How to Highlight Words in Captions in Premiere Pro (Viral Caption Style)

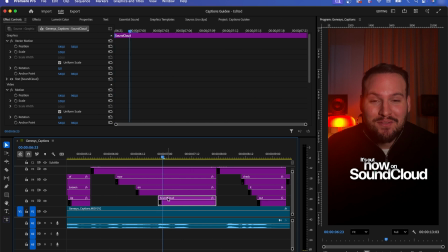(4:07)
Zoom in a bit and every other frame make a cut with the C key on SoundCloud, but only for the part where he says sound, since we want the word cloud to stay visible.
On SoundCloud.
Let's make another cut after 2 frames, and that should be fine.
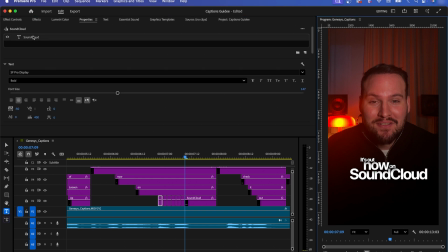(4:22)
Now, in the Properties panel, highlight the first cut and change the font to a random handwritten style font. You can just use the fonts you already have by default, or download a few from the internet and try them out.
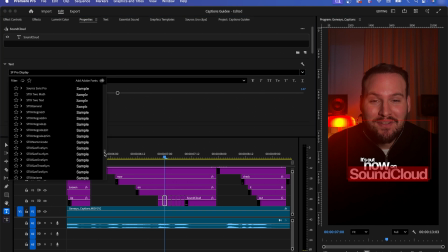(4:35)
So on every other frame, change the font. This creates a really nice, fast-paced effect that you'll notice in a moment. Just make sure each font is different, and I recommend using more eye-catching bold fonts so the effect feels even more interesting and dynamic.
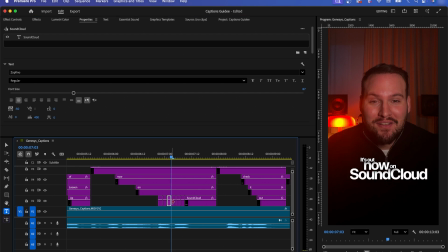(4:51)
When the fonts get too big, just adjust the size so everything stays on one line. This keeps the caption clean and readable even with wild font changes. Small size tweaks make a huge difference for the overall look. So let's choose another font for the last 2 cuts and then we're good to go.
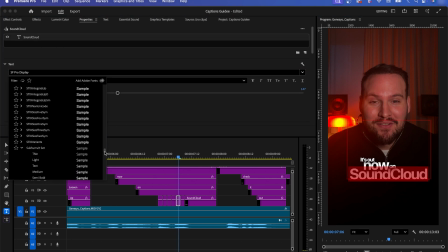(5:07)
This finishes the effect and gives the caption a nice, energetic ending that really stands out. As I said, adjust the size if needed so everything stays clean and on one line. Small tweaks like this keep the effect readable and professional, even with fast font changes.
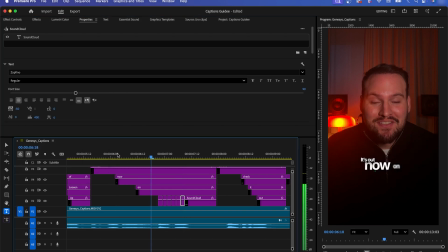(5:24)
Alright, let's check it out.
Now on SoundCloud. Now on SoundCloud.
You see how this simple effect already makes the word more interesting and eye-catching?
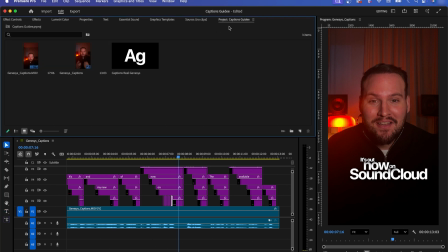(5:35)
Now let me show you how you can also use icons or images to make your captions look even more unique and creative.
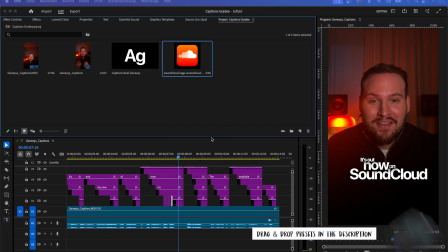(5:41)
In this example, I download the SoundCloud icon and drag it right above the word SoundCloud.
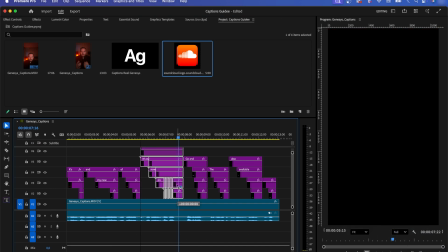(5:46)
For that, move the caption slightly up so the icon sits behind the caption.
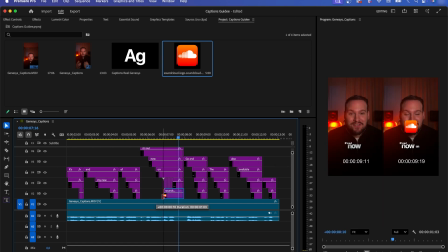(5:51)
Now, place the icon directly under the word SoundCloud and adjust its width so it matches the same length.
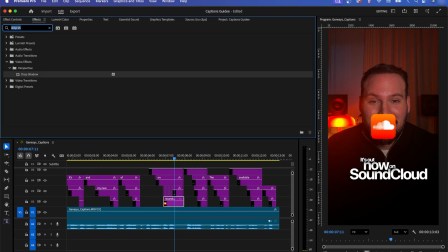(5:57)
Then, go to the Effects panel, search for the basic 3D effect and drag it onto the icon. In the effect controls, you can now position the icon right above the word SoundCloud so everything fits together nicely. With the basic 3D effect, we'll add a subtle 3D touch so it doesn't look flat or cheap.
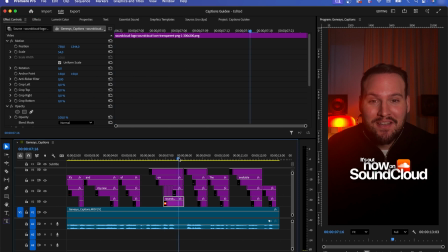(6:16)
Make the final adjustments to the scale and position to find the best placement for the icon. Take a moment to line it up cleanly with the text so everything feels balanced and intentional. I think this should be fine now. Go to the first frame of the icon, scroll down to the basic 3D effect, and add keyframes for swivel,
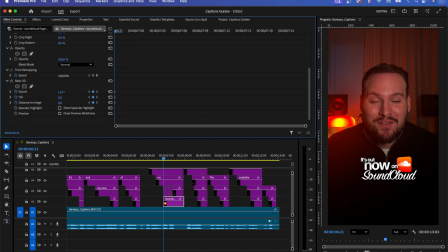(6:36)
tilt, and distance to image, especially adjust swivel, since that's what gives the icon its 3D look. Tilt tilts the icon up or down. Distance to image controls how close it feels. Move a few frames forward, add keyframes to all values again, and change them to the opposite so we get a smooth movement.
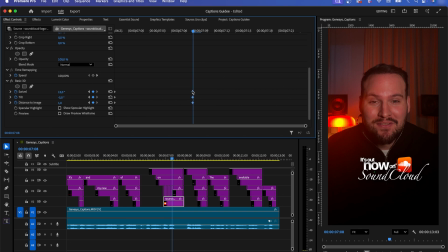(6:56)
Then move all the keyframes to the end of the icon, which completes the animation.
Out now on SoundCloud.
What we can do now is go to the first frame, set a keyframe on scale, and bring it down to 0 so the icon disappears.
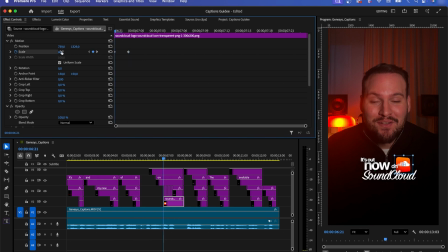(7:10)
Then move a few frames forward, add another keyframe, and scale it up to create a smooth zoom-in effect.
It's out now on SoundCloud.
Maybe place the keyframe a few frames further.
It's out now on SoundCloud.
This looks very nice.
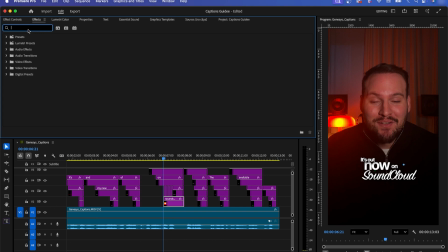(7:24)
What we can also do is go to the Effects panel, search for Gaussian blur, and add it to our icon as well. Back in the effect controls, scroll down to Gaussian blur and add a keyframe at the beginning with a value around 35. Then, at the exact frame where the zoom animation ends,
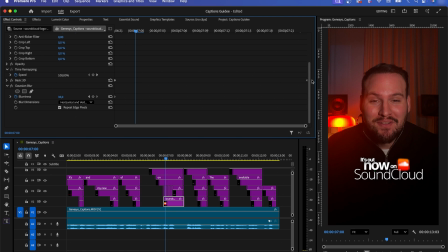(7:41)
set another keyframe and bring the blur back to 0 so you get a nice blurry zoom-in effect. So, align the keyframes and bring the value back to the default setting.
Out now on SoundCloud.
It looks super smooth and you can even increase the blur to around 75 if you want a stronger effect.
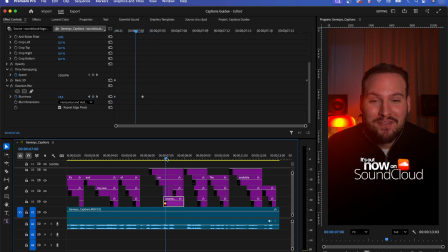(7:59) Out now on SoundCloud.
With the blur set to 75, it looks even better.
Of Loosen Up, it's out now on SoundCloud. Go and check it out.
Let me show you something else.
Hey everyone, what's up?
Let's make a cut right before the word everything.